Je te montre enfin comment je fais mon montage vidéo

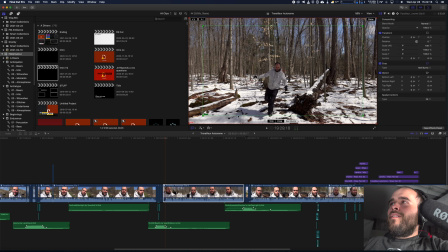Mais ça, tu vois, le cadre, il commence ici, là, le cadre vert que tu vois, et il zoom out tout le long.
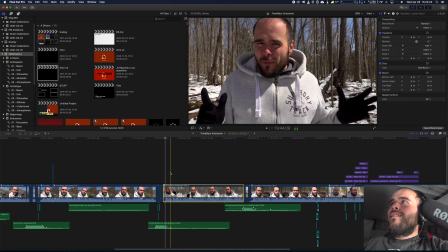C'est-à-dire que quand on vient le regarder, tu vois.
Wow.
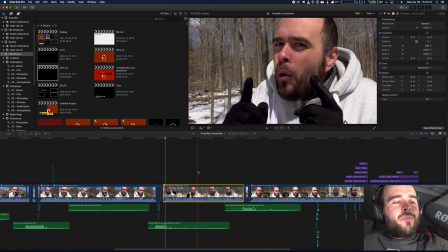Le micro. Pas tant pas.
C'est-à-dire que quand on vient le regarder,
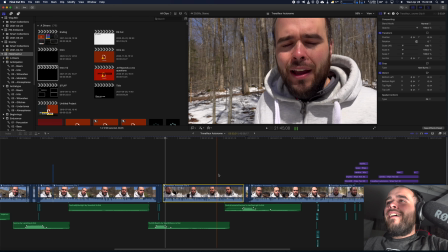Tu vois, il y a un petit zoom out qui se fait, ça change le cadre un petit peu tout le long et c'est plus agréable à regarder. Tu t'en rends peut-être même pas compte, mais ça fait un petit quelque chose. Au lieu d'être fixe sur un trépied, on est en fait, c'était fixe sur un trépied, mais ça donne un petit effet de mouvement.
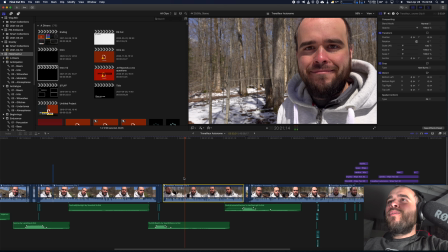Faut quand même que, si tu fixes quelque chose, là, si tu regardes sur le coin, là, tu vois que
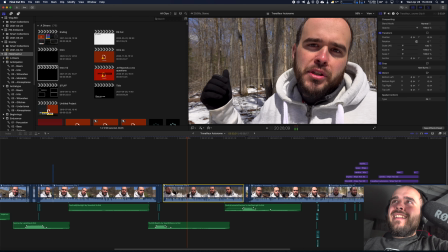ça zoom out très, très, très tranquillement, mais quand même, ça fait un petit quelque chose.
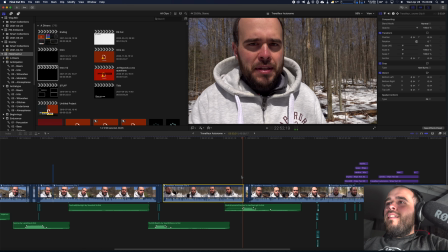J'aime ça. Financier, absolument rien de stressant là-dedans.
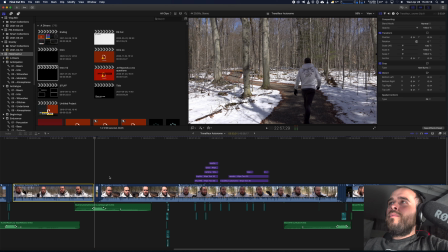Là, tu vois, là, tu le vois encore mieux. Ça, c'était une shot stationnaire. C'était sur un trépied, il n'y avait aucun mouvement. Et là, j'ai exactement le même mouvement, mais sur une plus petite période.
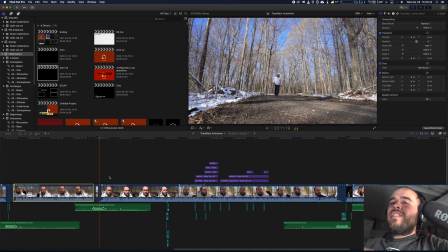Et là, tu vois bien le zoom out. On se déplaçait, puis l'autre après, je pense que c'est le même principe. Ah non, on se déplace. Ça, c'est avec mon dolly.
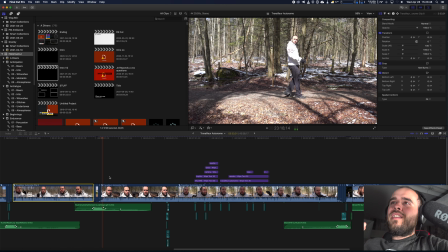Là, tu vois, on était sur un trépied, j'ai été créer un mouvement.
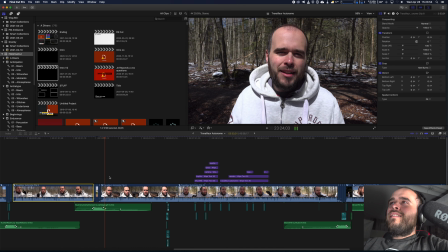Mais le plus beau côté d'être travailleur autonome, c'est la liberté.
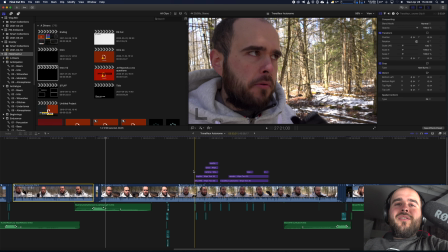Et là, on arrive à une autre partie un peu plus intéressante où est-ce que j'ai mis du texte pour illustrer ce que je parlais. Quand je parlais de chiffres, c'est un peu dur à suivre quand on fait juste parler, alors je l'ai écrit.
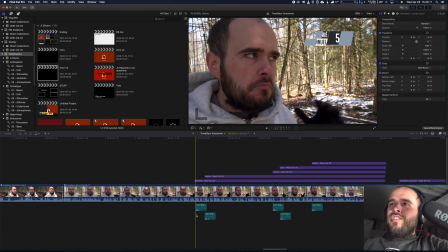Et en dessous de ça, tu vois, j'ajoute un bruit de caisse enregistreuse.
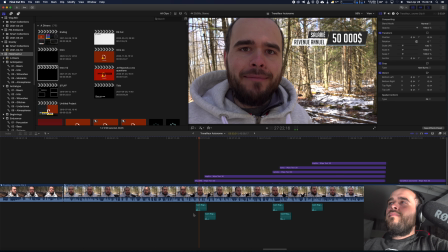50 000 $ par année.
Ça, c'est le même principe que tantôt. C'est un plugin. Donc, j'ai acheté ça et ça me permet de simplement taper le texte que je veux. Tu vois ici, salarié, je l'ai écrit ici.
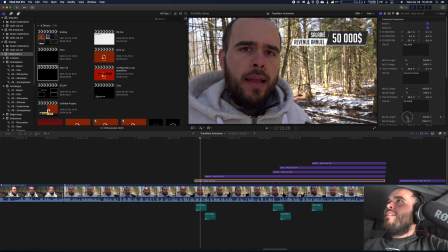Revenu annuel, 50 000 $. Et je peux aussi éditer la longueur de chacun des éléments.
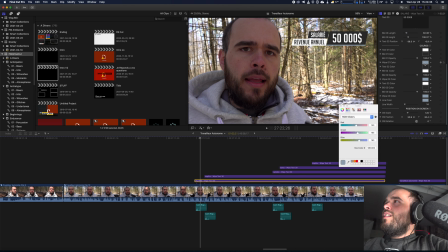Choisis ma police, je peux changer la couleur si je couleur, l'entrée, l'arrivée. Je mets ça orange. Si je veux que ça arrive orange, ça peut arriver orange.
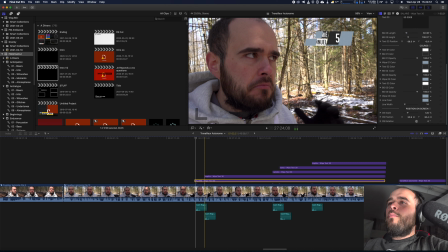Je peux vraiment tout ajuster comme je le veux, mais ça se fait quand même très rapidement. Donc à chaque fois que je parle d'un montant ou quelque chose, ben, je peux le faire apparaître grâce à ça. Et ça me prend pratiquement pas de temps à faire.
50 000 $ par année. Là-dessus, il y a 15 000 $ qui s'en va.
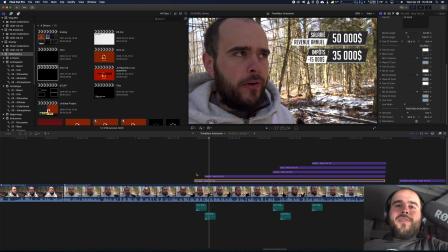Mais quand je dis pratiquement pas de temps, c'est un paquet d'affaires qui prennent pratiquement pas de temps, qui fait qu'en final, le montage prend 2 jours et demi. Tu sais, c'est pour ça que les gens ont un peu de la difficulté.
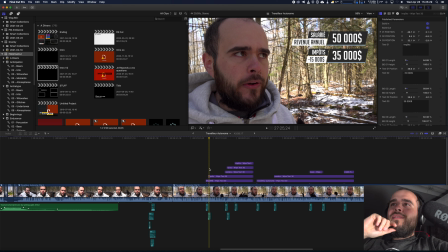Si t'es monteur, tu travailles pour un client, le client va souvent te demander, ouais, juste une vidéo d'une minute, combien ça va me coûter? Celle-là dure 44 minutes et au total, ça va m'avoir pris une bonne semaine complète de travail.
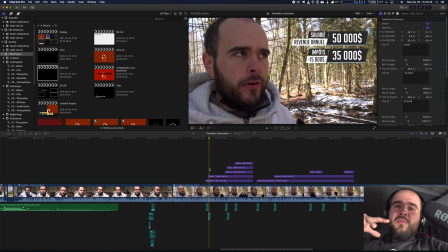Il y a des vidéos de 1 minute qui peuvent demander encore plus de travail que ça. Ou si tu regardes la vidéo que tu es en train de regarder, d'après moi, elle va durer au-dessus d'une demi-heure et ça va m'avoir pris au total
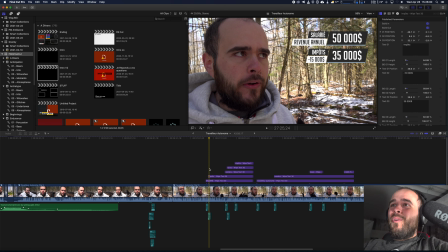le temps de filmer et de le monter, qui est pas mal de le mettre sur la plateforme, coller tout ensemble. Ça va peut-être m'avoir pris 2 heures, 2 heures et quart au total pour faire la vidéo que tu es en train de regarder. Au total, avec le tournage et le montage.
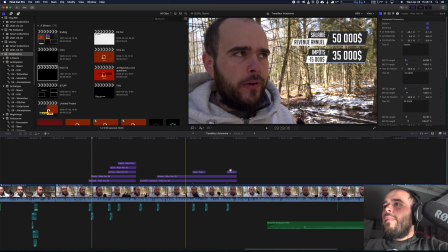Donc c'est ça. Et qu'est-ce qu'on a d'autre? Ben, le reste, c'est pas mal. C'est pas mal. Ah, la fin, ça peut être intéressant.